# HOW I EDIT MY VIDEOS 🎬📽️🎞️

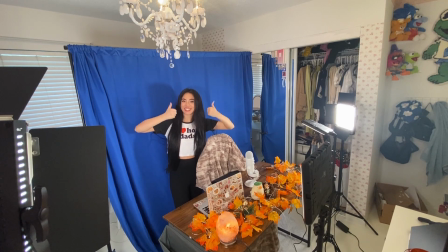[4:16]
However, a blue screen is a bit harder to key out, especially mine because it's just so dark blue.
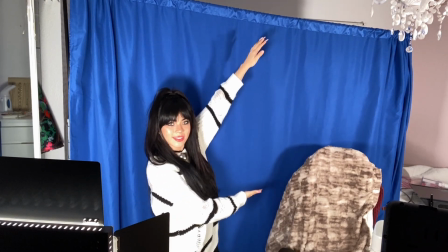[4:22]
As for what is in my background, well, that's a lot more interesting. Like I said before, my aesthetic is super cozy and autumnal, very vintage, you know,
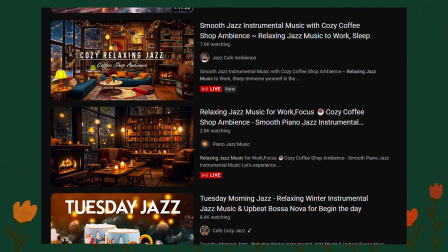[4:31]
and I came across a lot of those like 4-hour coffee shop jazz videos on YouTube, you know, the ones that look really cozy and real,
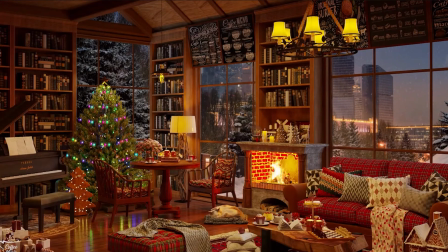[4:39]
but like not real. I just really love that, and I wanted to make one my background.
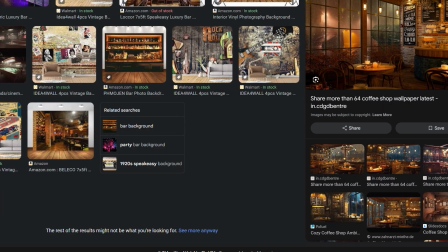[4:43]
So there are a few different ways you can actually do that. You can use some cool pictures that you find from the internet.
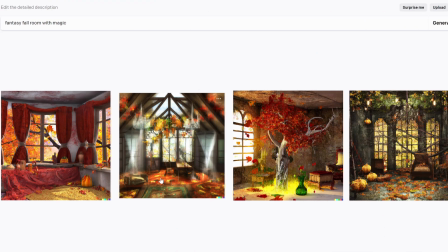[4:49]
You can make your own background using AI, or you can be extra like me and make an entire 3D room.
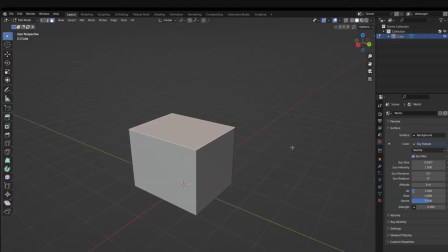[4:56]
I made my 3D room in Blender.
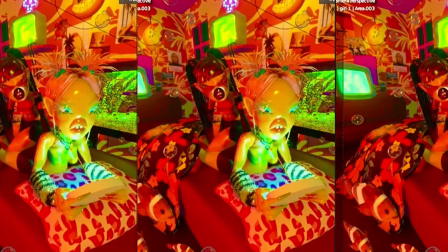[4:59]
I love Blender, and if you don't know what Blender is, it is a free 3D modeling program where you can do pretty much anything.
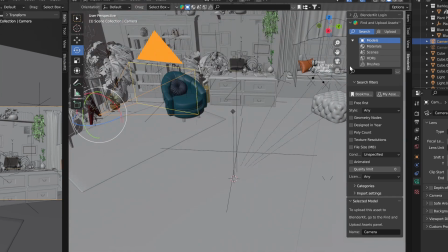[5:07]
Animation, character modeling, VFX, and so much more. Hello, I'm in an apple again.
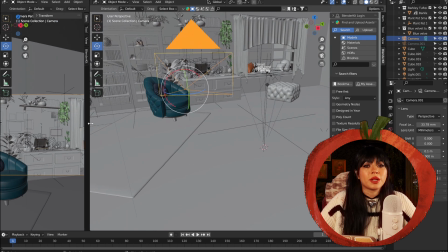[5:13]
Now, if you are like me, you are pretty much a baby at Blender. I have been using Blender for years now and I still don't know what I'm doing, but here is my room.
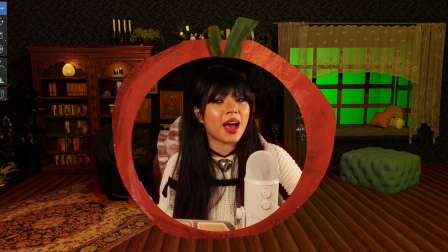[5:24]
If you would like a more in-depth video of how I actually made this room, I might just do a part 2, so hit that like button.
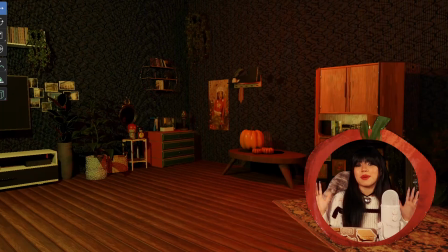[5:31]
Here is my room.
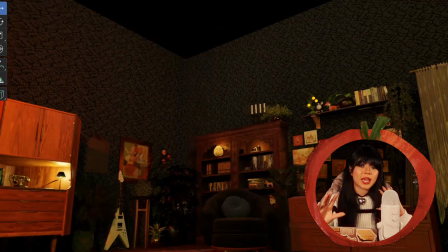[5:33]
So the great thing about working with a 3D space is that you can change the camera angle to fit whatever angle your actual camera is.
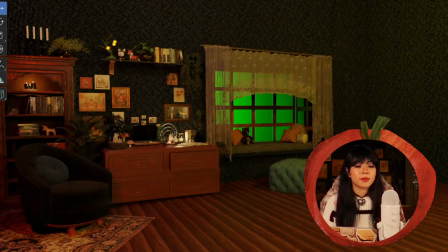[5:40]
You can move things around. You can also change the lighting depending on what your real life lighting is like, or vice versa.
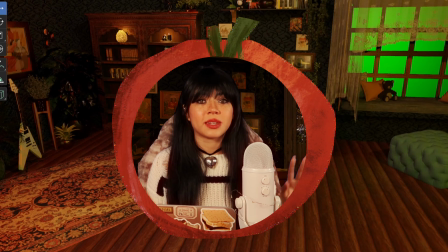[5:47]
I just love that it's really customizable and I can change it at any time.
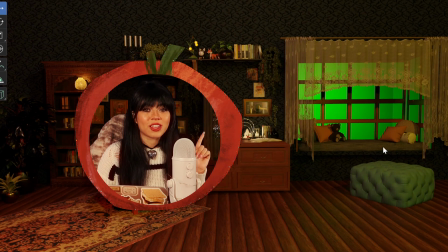[5:51]
I also put this little green screen window so that I can change the weather outside depending on the season.
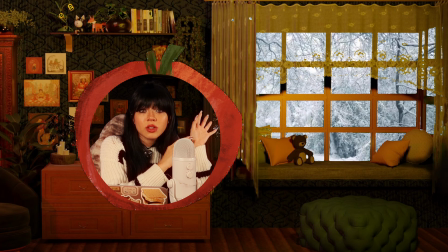[5:57]
It can be fall leaves or a snowy blizzard or one of the greatest films of all time.
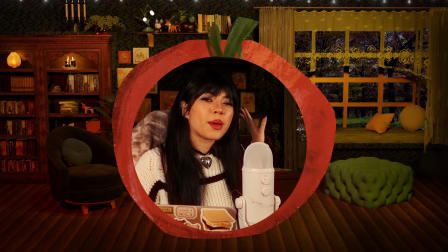[6:02]
Whatever you want, you can change it. Now, how do we get the fake background and the real foreground to go together?
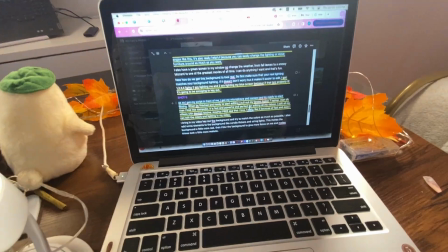[6:09]
First, make sure that our real life lighting matches our background lighting. I have 1, 2, 3, 4 lights.
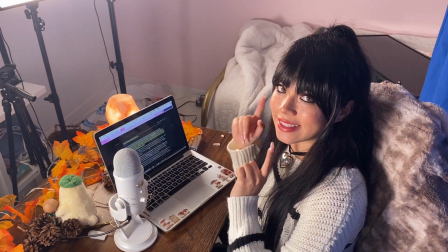[6:17]
2 are lighting me and 2 are lighting my blue screen. Okay, so I got my script in front of me, my microphone, and my camera, and I am ready to start filming.
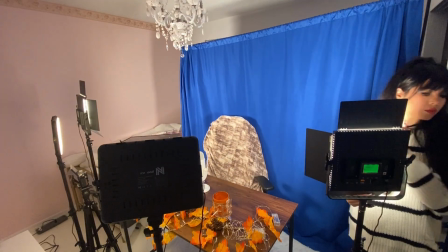[6:26]
When I am finished and ready to start editing, I pull out my Lenovo Legion 7 laptop.
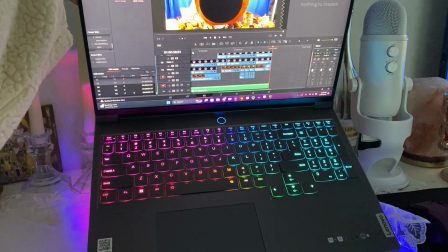[6:31]
Man, oh man, I love this computer. It is so fast and powerful and perfect for editing all my videos.
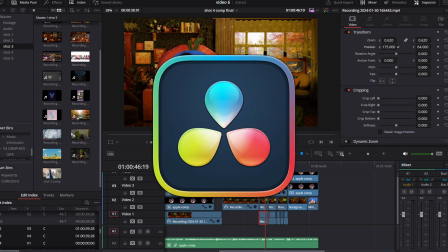[6:36]
And for editing, I edit all my videos with Davinci Resolve, another free app that I love.
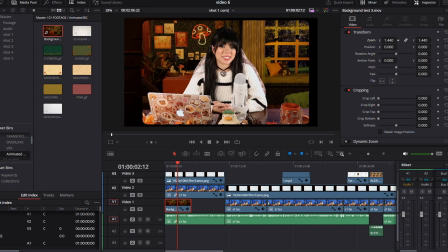[6:42]
I bring in my video, key out the background, and try to match the colors as much as possible.
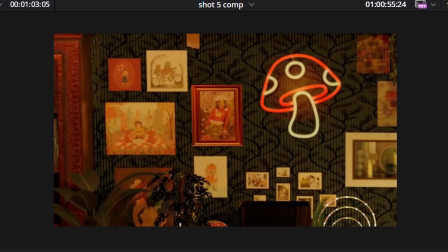[6:47]
I also add some elements to the background like candle, flickers, and string lights.
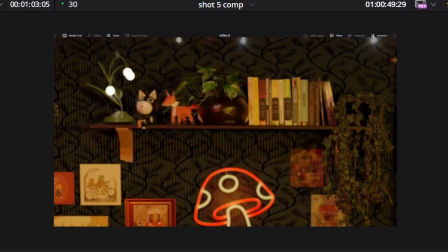[6:52]
This makes the background look a little more realistic and alive.
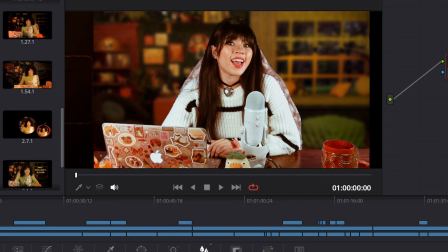[6:56]
Then I blur out the background to give me a little more focus and make sure that things look a little more realistic and cohesive.
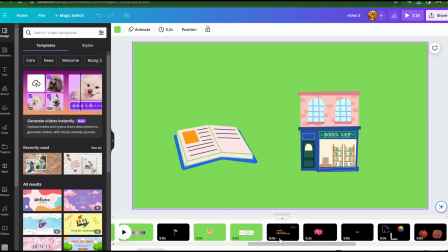[7:02]
Now that you got that looking right, let's add some graphics. I get all my graphics on Canva.
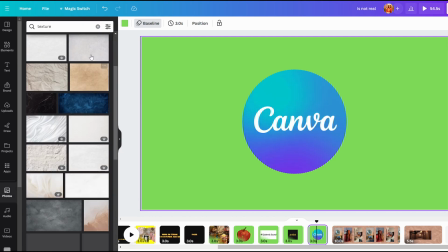[7:07]
They have thousands of free elements and royalty-free pictures and videos, and the best part, you can actually animate them.
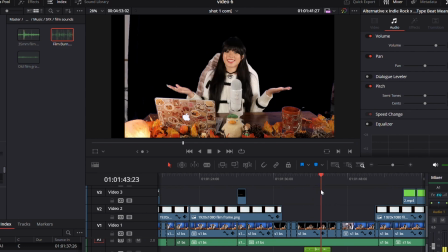[7:14]
After I've added all my elements, it's time for my favorite part, music and sound effects.
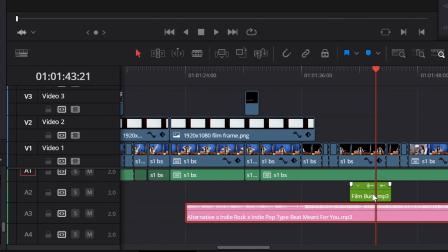[7:19]
I try to use royalty-free music as much as possible to avoid copyright strike.
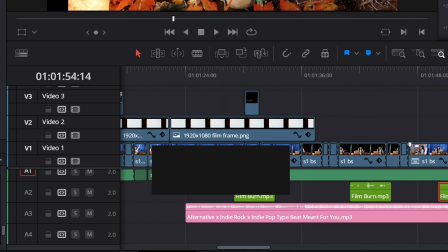[7:23]
You can find music on websites such as Epidemic Sound, Artlist, and I think Canva has a lot of royalty-free music as well.
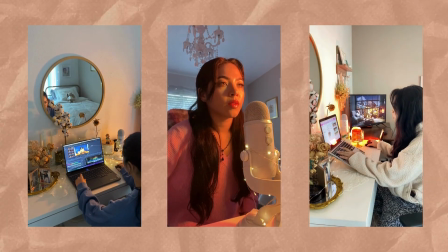[7:30]
Editing for me takes about 2 to 3 days to complete. I know a lot of people hate the editing part of video making, but for me I really enjoy it.
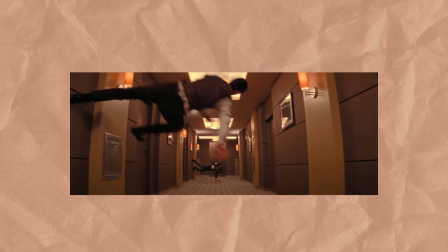[7:38]
I actually wanted to be a movie editor when I was younger because I saw Inception and it changed my life.
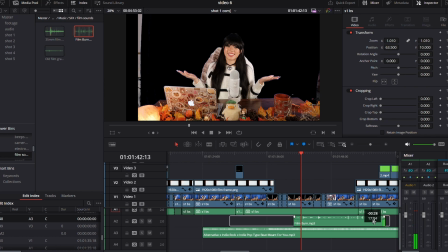[7:43]
My least favorite part of filming is the actual filming, just because it's super awkward and I'm just sitting in a quiet room and talking to myself.
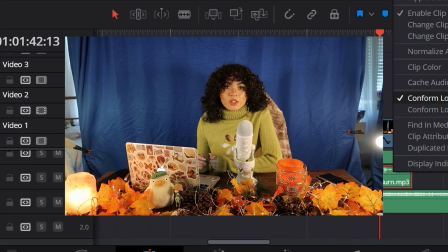[7:51] Now, I did a little research into the different companies, into companies that print.
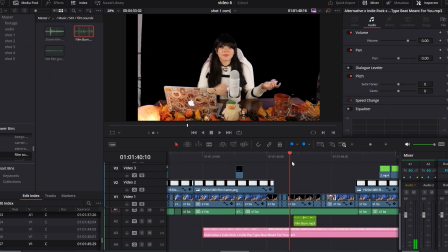[7:58] Now, I did research on print.
But you know, with each video, I am getting more and more comfortable with it.
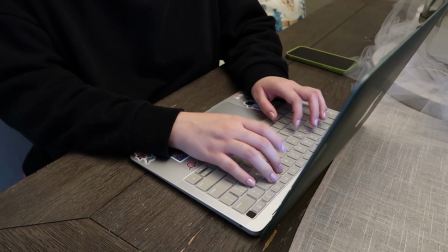[8:03]
After I finish editing my video, I send it to my sister, and she helps me write all the captions and the tags for not only YouTube, but for all of my social media. So shout out to her because I just hate that part. And that is it. That is how I film and edit all of my videos. If you want to see a full tutorial of how I make this room in Blender, subscribe to my channel.